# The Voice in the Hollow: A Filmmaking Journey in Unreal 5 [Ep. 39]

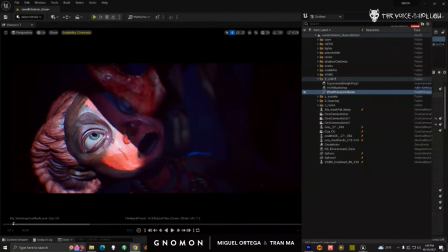Do you want to show that? Oh, I gotta dig them up. Okay, so you can go ahead dig it up. The look of it's not for desaturating. The look of our stuff is extremely saturated.
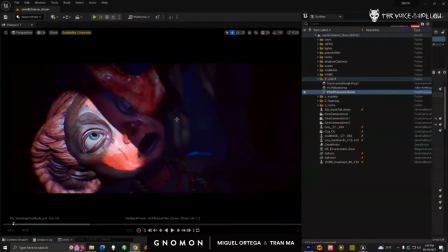So this is actually not that punchy in terms of color in the sequence. The predominant colors are really just red.
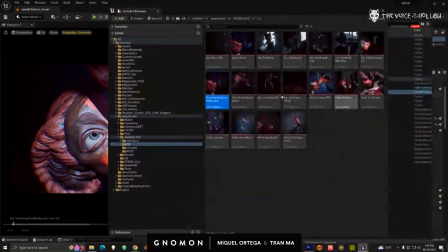If you take a look here, you can see, these are my little icons. So you get an idea of the color palette. So this is actually less colorful than some of the other stuff.
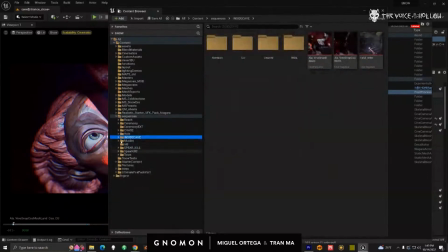If I show you here under this sequence,
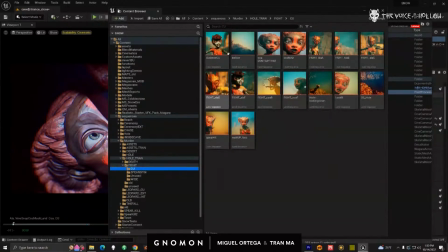here, you can tell how colorful it is. I do look at this a lot when I'm working. I take screenshots. To take a screenshot of your sequence,
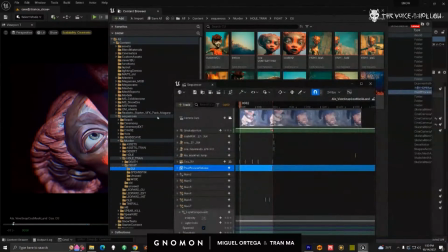you just have to load it up and you have to hit the save button here and it will capture that screenshot of whatever you have
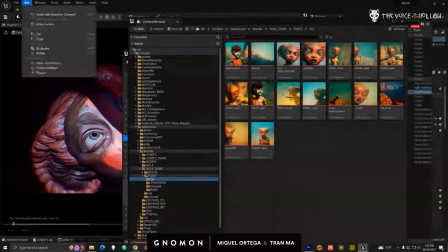in your viewport. If you just press save from here, it will save everything, but it actually won't take the screenshot.
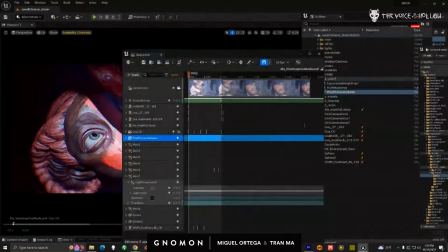You have to hit the save button in the sequencer and you will actually get a screenshot on here.
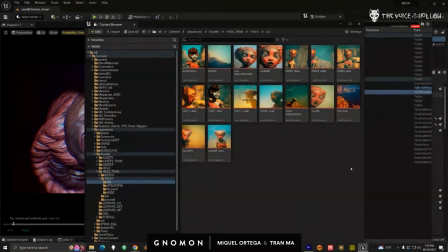It took a while to figure that out, but you can see from this, our palette is super colorful and that just has to do with the final look.
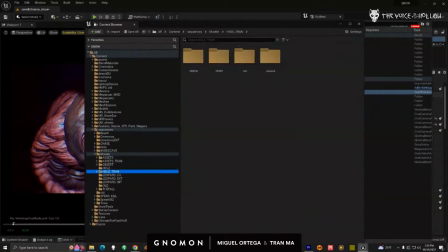Found it.
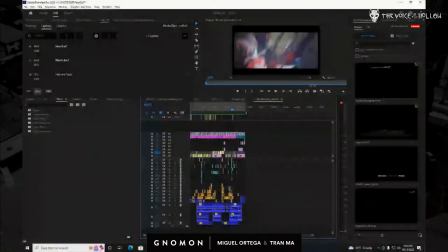Found it. Just wait for Miguel to share.
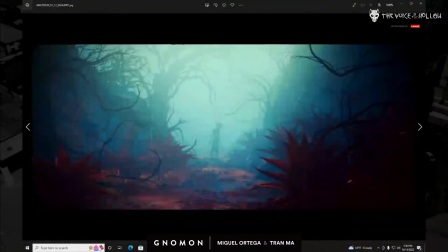So these are some images, some stills
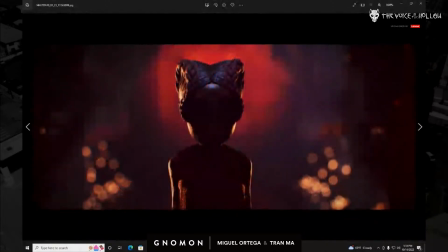from our film. And you can see they're really colorful.
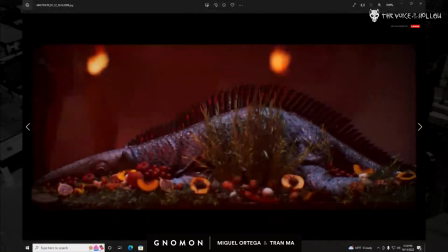Color is intense.
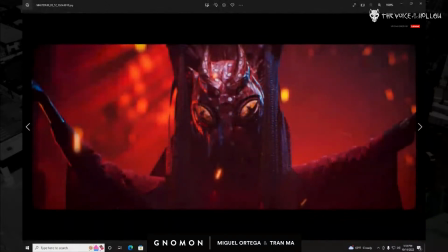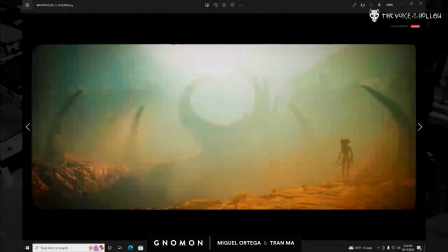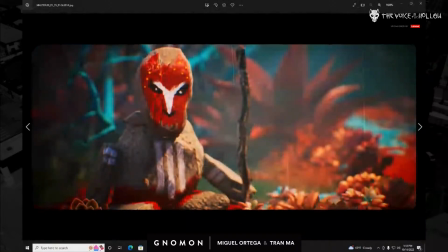Most of our stuff is, you know, more desaturated generally when we work.
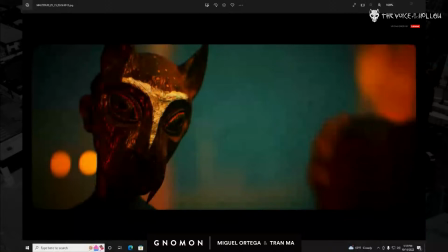But I think that, you know, since this is stylized and not real, it's an opportunity to really push the color, right? Like try to take advantage of it.
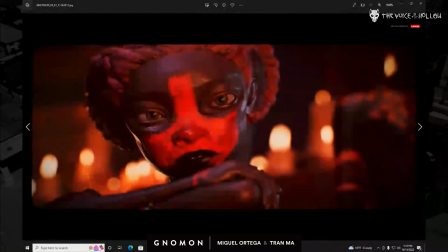Like I don't think we would ever push color on something like this if it was live action, because it might look really weird.
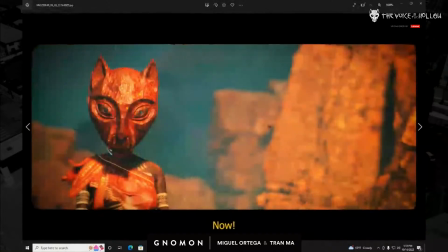Okay, so let me go through and continue this. So this is my post process. Wait, I'm still showing the image.
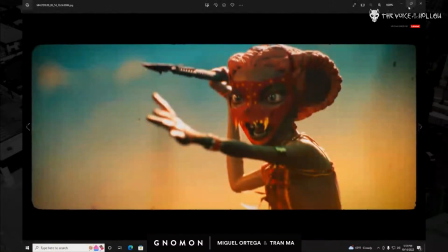Oh, you're still showing? I like that one. I love this one.
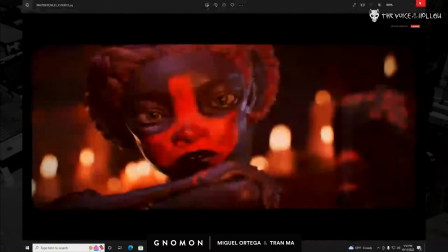I don't like most of my stuff. You know, I'm kind of like the artist that hates their own work.
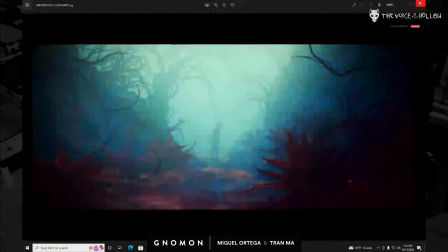So if I actually like how something turns out, that's good. All right, take it.
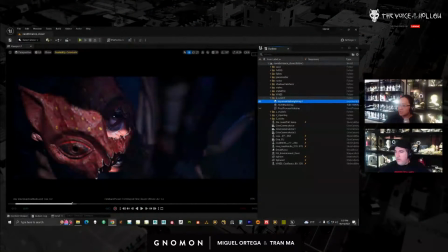Okay, let me pull. You did it for me. Okay, so that's without my post process. To me, this looks much more rich. This is the fog. And the HDRI is actually not doing a lot because we're actually inside some kind of tunnel.
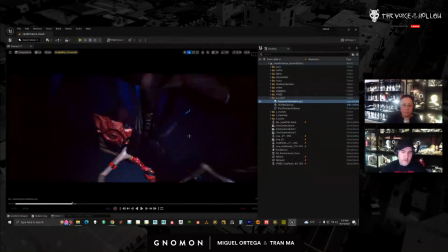So let me show you the layout. Right.
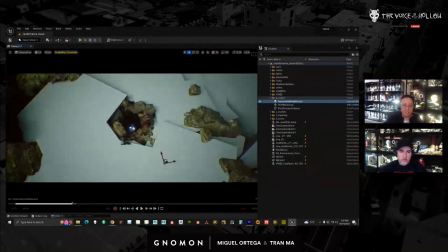So this is what my map looks like. I have just these cubes blocking.
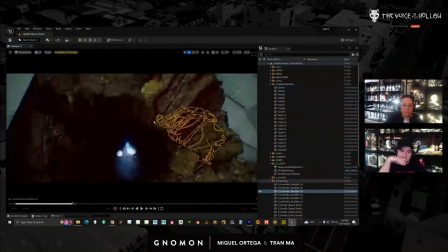And then I have a lot of megascan rocks here, just kind of bashed together.
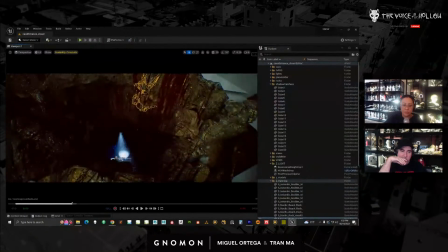And all these kind of weird red stains are all decals.
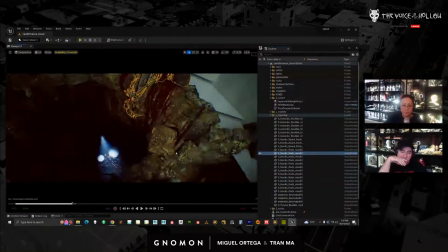So I can turn them on and off. Okay. So it's pretty simple.
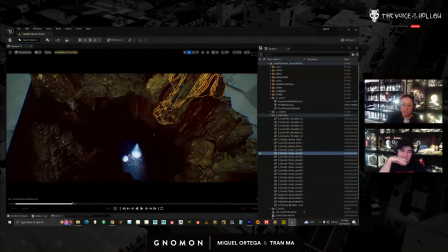And again, HDRI is not doing a lot because we're inside this dark tunnel.
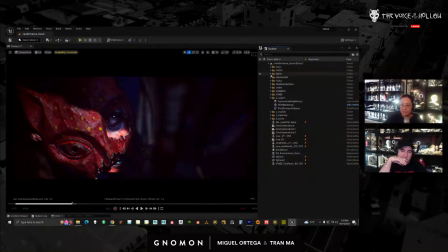Okay, so my main light is, in this case, this light. These are also. I really like that. Turn that light off.